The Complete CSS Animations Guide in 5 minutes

Today we're going to learn CSS animations from scratch. We'll start with simple transforms, then move into transitions, keyframes, animation properties,
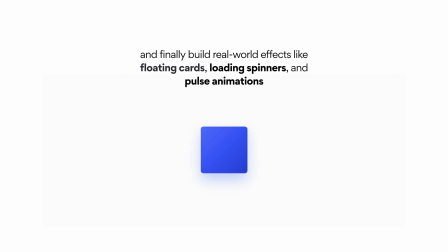8s
and finally build real-world effects like floating cards, loading spinners, and pulse animations.
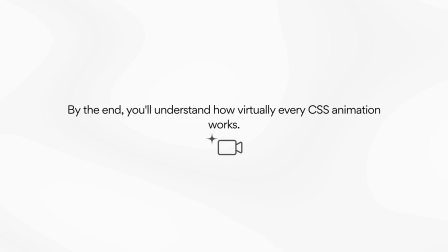14s
By the end, you'll understand how virtually every CSS animation works. Let's start with transforms.
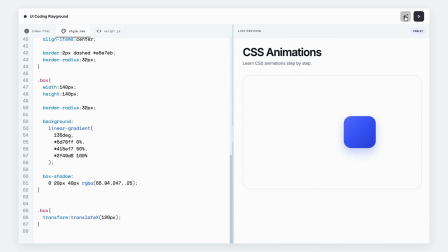21s
Transforms allow us to visually change an element without affecting the layout around it. Here we're using Translate X. The x-axis represents horizontal movement. Positive values move the element to the right. Negative values would move it to the left.
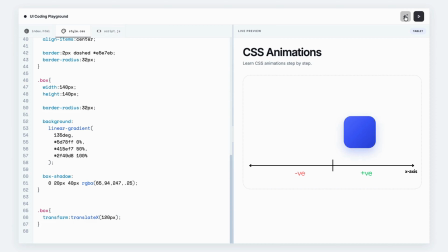38s
In this example, the box moves 120 pixels to the right. Another transform function is rotate. Rotate accepts values in degrees. A positive value rotates clockwise. A negative value rotates counterclockwise.
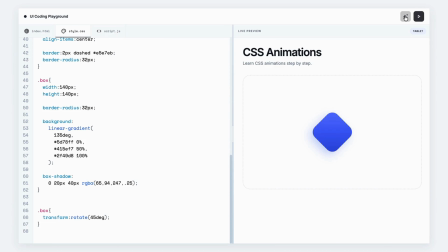53s
Here we're rotating our box by 45 degrees. Scale changes the size of an element. A value of 1 represents the original size. Values larger than 1 increase the size. Values between 0 and 1 shrink the element. Here we're scaling our box to 150% of its original size.
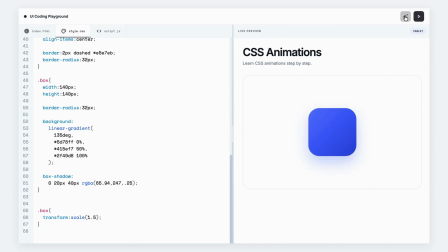72s
Transforms happen instantly. But what if we want smooth movement? That's where transitions come in. Transitions animate changes between states. When the user hovers the box, it moves upward. Because we added a 1-second transition, the movement becomes smooth instead of instantaneous.
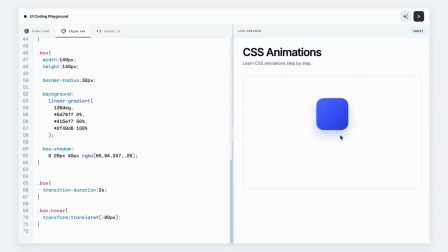91s
Transition duration controls how long the animation takes. A larger duration creates slower movement. A smaller duration creates faster movement. Here, we've increased the duration to 2 seconds. Animations aren't just about duration. They also have speed curves. Ease in starts slowly.
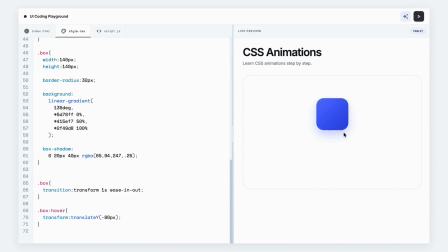109s
Ease out ends slowly. Ease in out combines both. This makes animations feel much more natural. Transitions require a state change like hover, but sometimes we want animations that run automatically. That's where keyframes come in. Keyframes define animation stages.
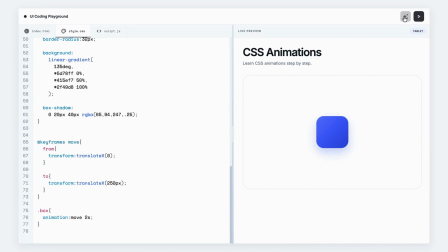126s
From represents the starting state to represents the ending state. The browser automatically creates all the frames in between. By default, animations run once. Adding the infinite keyword causes the animation to repeat forever. This is useful for decorative effects and loading indicators.
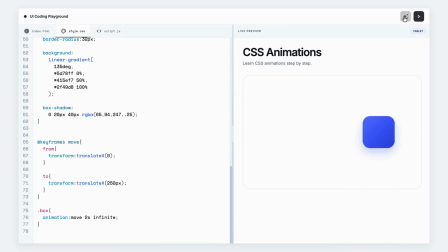145s
Notice how the animation snaps back to the beginning. The alternate keyword fixes that. Instead of restarting, the animation reverses direction each cycle. The result is a much smoother back and forth motion. Keyframes don't have to use only from and to.
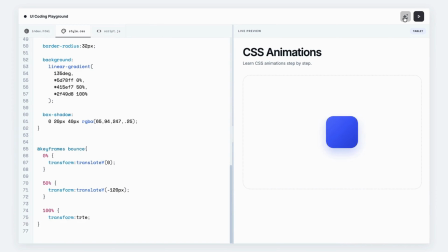162s
We can define multiple checkpoints. Here the box starts at its original position. At 50% it jumps upward. At 100% it returns. This creates a bounce effect. Animations aren't limited to movement. We can animate colors too. The browser smoothly interpolates between different color values.
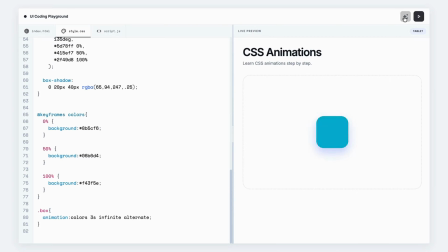181s
This creates dynamic visual effects without JavaScript. Border radius can also be animated. The shape gradually changes between different corner values. This technique is often used to create blob effects and modern UI animations.
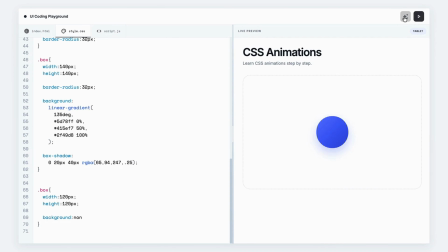197s
One of the most common real-world animations is a loading spinner. We create a circular border, then color only the top section. Finally, we continuously rotate the element. The result is a smooth loading indicator.
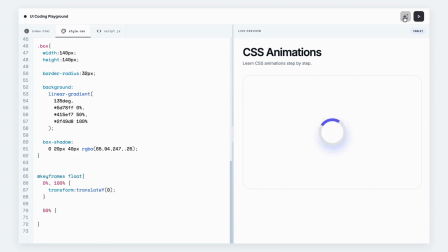212s
Floating effects are common in landing pages and modern interfaces. The object slowly moves upward and downward. Because the movement is subtle and continuous, it creates a feeling of depth. Pulse animations draw attention. The element grows slightly larger, then returns to its original size.
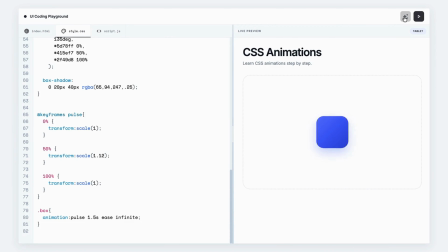231s
This technique is often used for buttons, notifications, and call-to-action elements. This is where CSS animations become really powerful. An element can run multiple animations simultaneously. Here we're combining floating movement with color transitions.